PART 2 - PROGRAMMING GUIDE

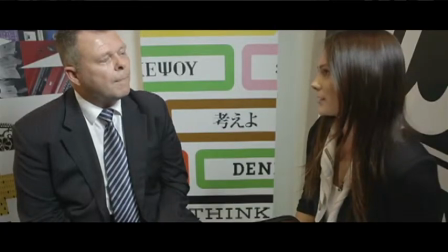13s
invited Emily Kelly, digital strategist here at Ogilvy, in to talk not only about how you can produce different formats, but what they're good for.
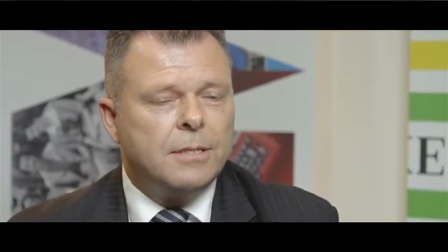22s
Let's have a look at the pop-up studio first up.
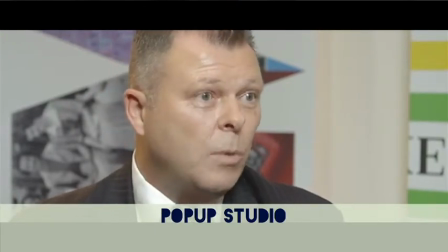24s
Now, this project involves landing at an event, setting up a mini TV broadcast studio for interviews,
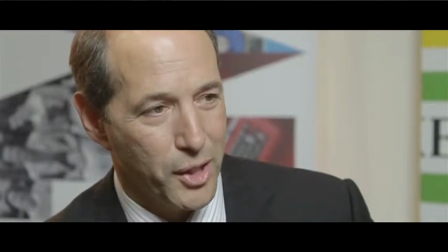32s
preferably on something like a trade show floor, twin camera setup and a backdrop, and you bring people in and ask them a series of questions, edit that footage up relatively quickly, and then push it out. So it's kind of a broadcast model, relatively quick to do.
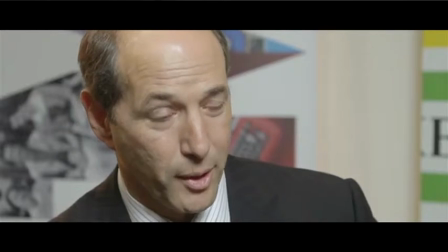49s
But how does it work, do you think, Emily, in terms of pursuing an audience?
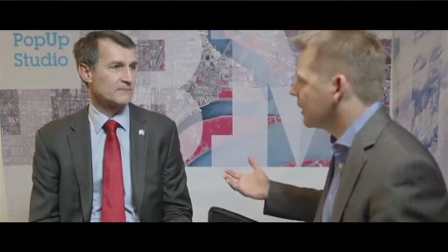53s
Well, Barry, I think one of the biggest advantages we have with this particular
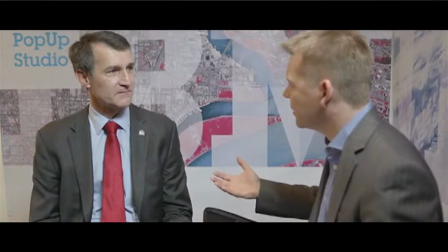58s
setup is that it is leveraging events, which IBM frequently uses to target its target audience.
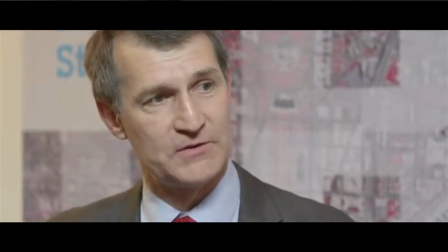65s
The additional benefit that you have with this versus probably just relying on an event itself is that really the opportunity is really there to increase the reach of the event.
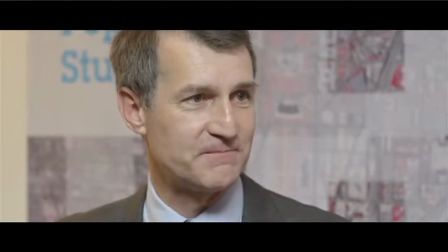74s
So you can take this content and distribute it out through multiple touch points across paid, owned, and earned media.
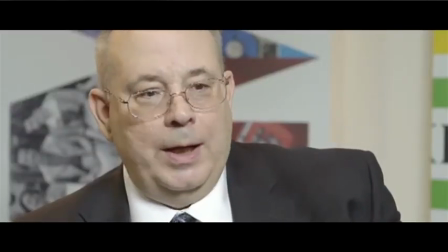81s
The other advantage is that we have a diverse range of people that we can pull in and get expertise from, and they can provide different viewpoints. So this type of content could be edited and cut in different ways to appeal to different audiences and different people that we're trying to reach.
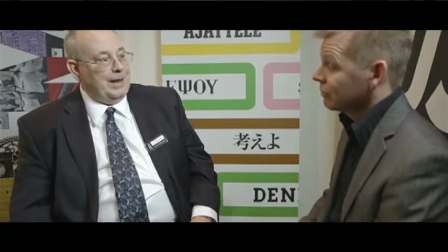97s
Now, given it's from a live event, is it crucial to get it out quickly once the event's over, or does this have a long shelf life, this sort of content?
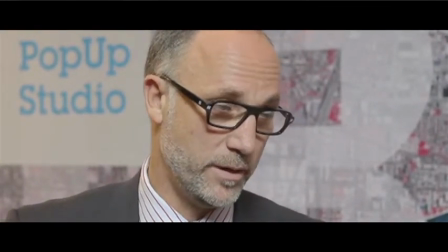103s
I think you have the flexibility there because you can use the content to really, for example, the content could be leveraged in social media
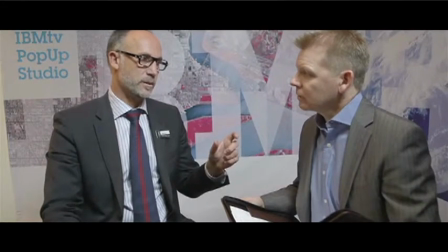111s
and also if there's any own channels that IBM's leveraging to promote the event.
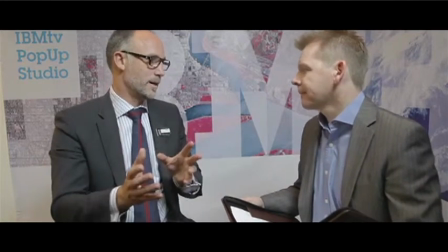117s
So you can make it very specific to the event, in which case timing is really essential.
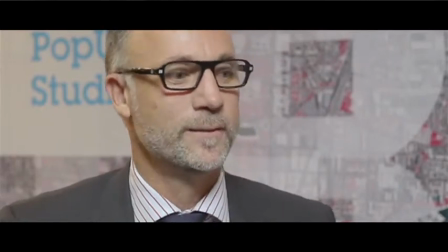122s
So being able to do this quite quickly and roll it out quite quickly is important.
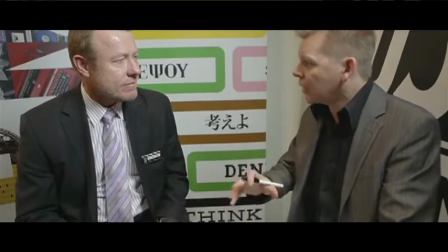125s
However, you can also potentially, depending on the individuals you're interviewing, you can use the content for other things and for other communications.
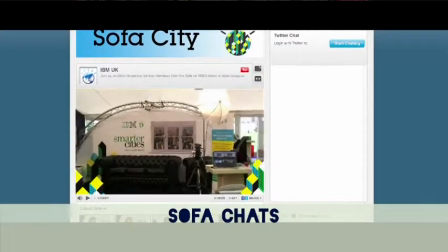134s
It's an idea that's sort of taken off. It's been rolled out in a few other markets, and we're just seeing some footage here of now of the UK sofa chats.
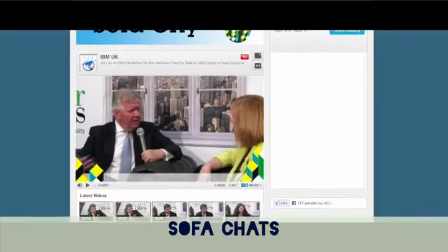141s
So similar Smarter Cities thing, and production-wise, same sort of deal, except instead of the interview chairs, they've rolled out a large sofa, and they've just invited people over for a chat.
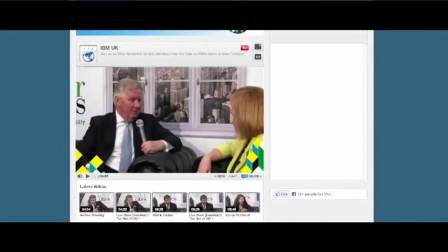150s
It's a bit more of a casual atmosphere.
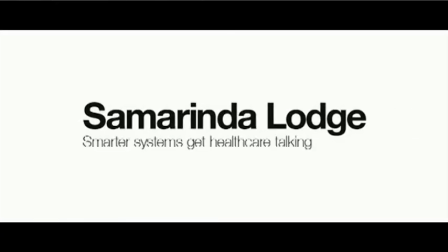154s
And the next one we're looking at is a case study or a testimonial.
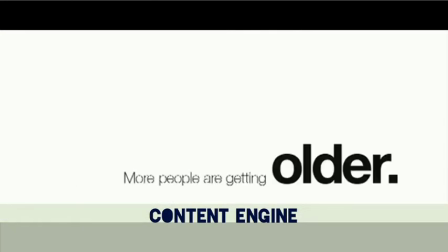158s
We shot this under a format we call the content engine, which is a great way to produce a whole bunch of different content out of a video interview.
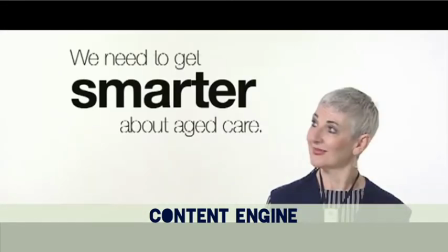166s
But we're focusing on the video part here.
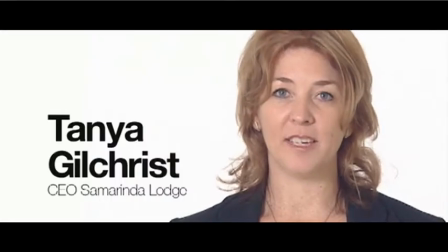168s
It was shot in a studio on a white cyc or limbo background, so you can put different graphics in at the end.
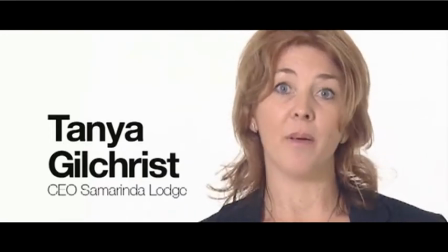176s
So we've put mid-market graphics in this one in particular, and all the supers and titles to cut it along.
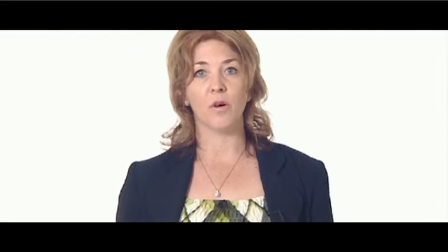181s
Now, when you're dealing with customers and particularly testimonials, there's a lot of pressure to get the story exactly right.
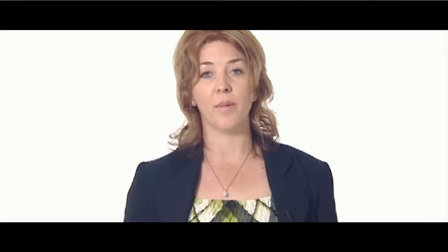187s
So in this case, we did write a script, go through a number of drafts, go through approvals and legals,
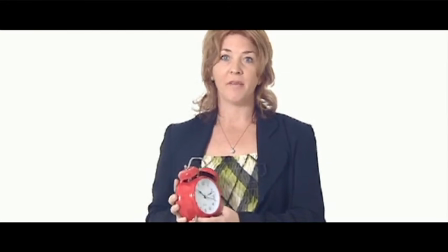192s
and then the script was delivered through an autoprompter or an autocue or a teleprompter.
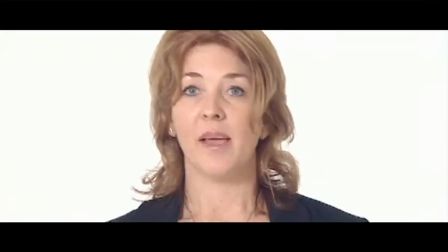198s
So you can see in some of the takes, it's pretty obvious that the talent's reading it. So you've got the pros of being able to control the story, but I think the cons of the authenticity is not quite there in some circumstances.
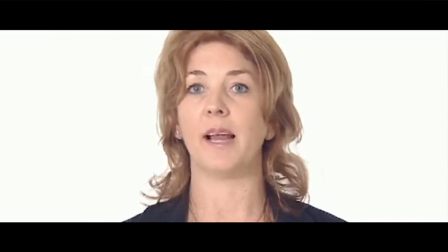210s
But you do get the customer telling their own story. Is that important, do you think, for IBM to let other voices tell their story?
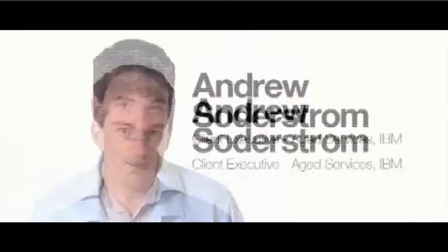219s
What are these sort of customer testimonial videos good for, Emily?
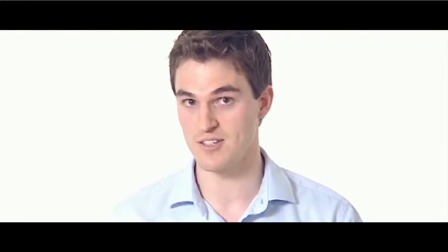222s
Well, the case studies, what we found with the audience, the IT audience and the decision makers that we're speaking to,
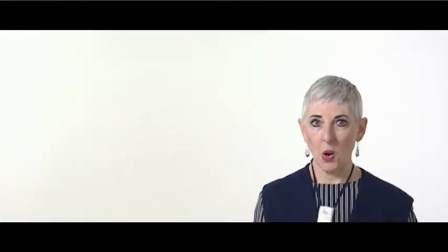230s
is that case studies are really critical for them to be able to understand how IBM can contribute to their business,
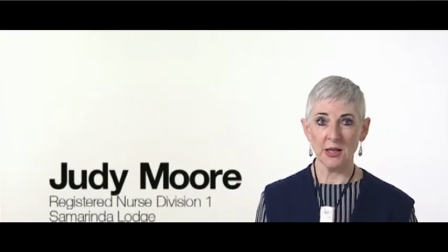236s
how it can deliver ROI with their IT investments, and it gives them something that they can take back to their stakeholders and make a case for IBM.
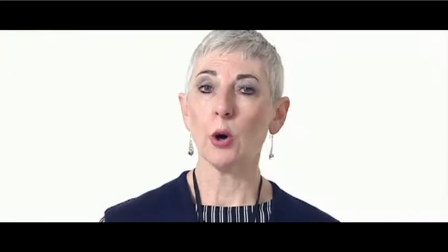244s
It also, with the case studies,
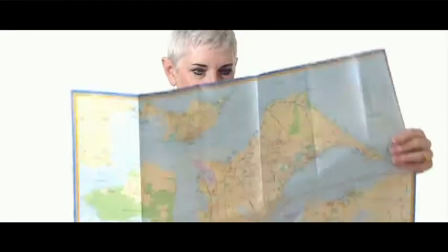247s
we just know that it is a way of really bringing to life what IBM can do for other businesses, and to be able to show that business value is really critical for IT,
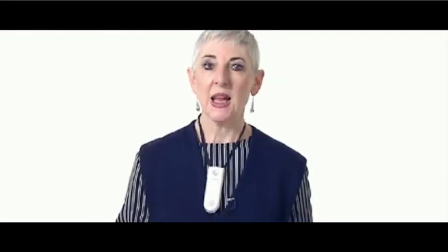256s
which is under pressure continuously to deliver value back to their organizations.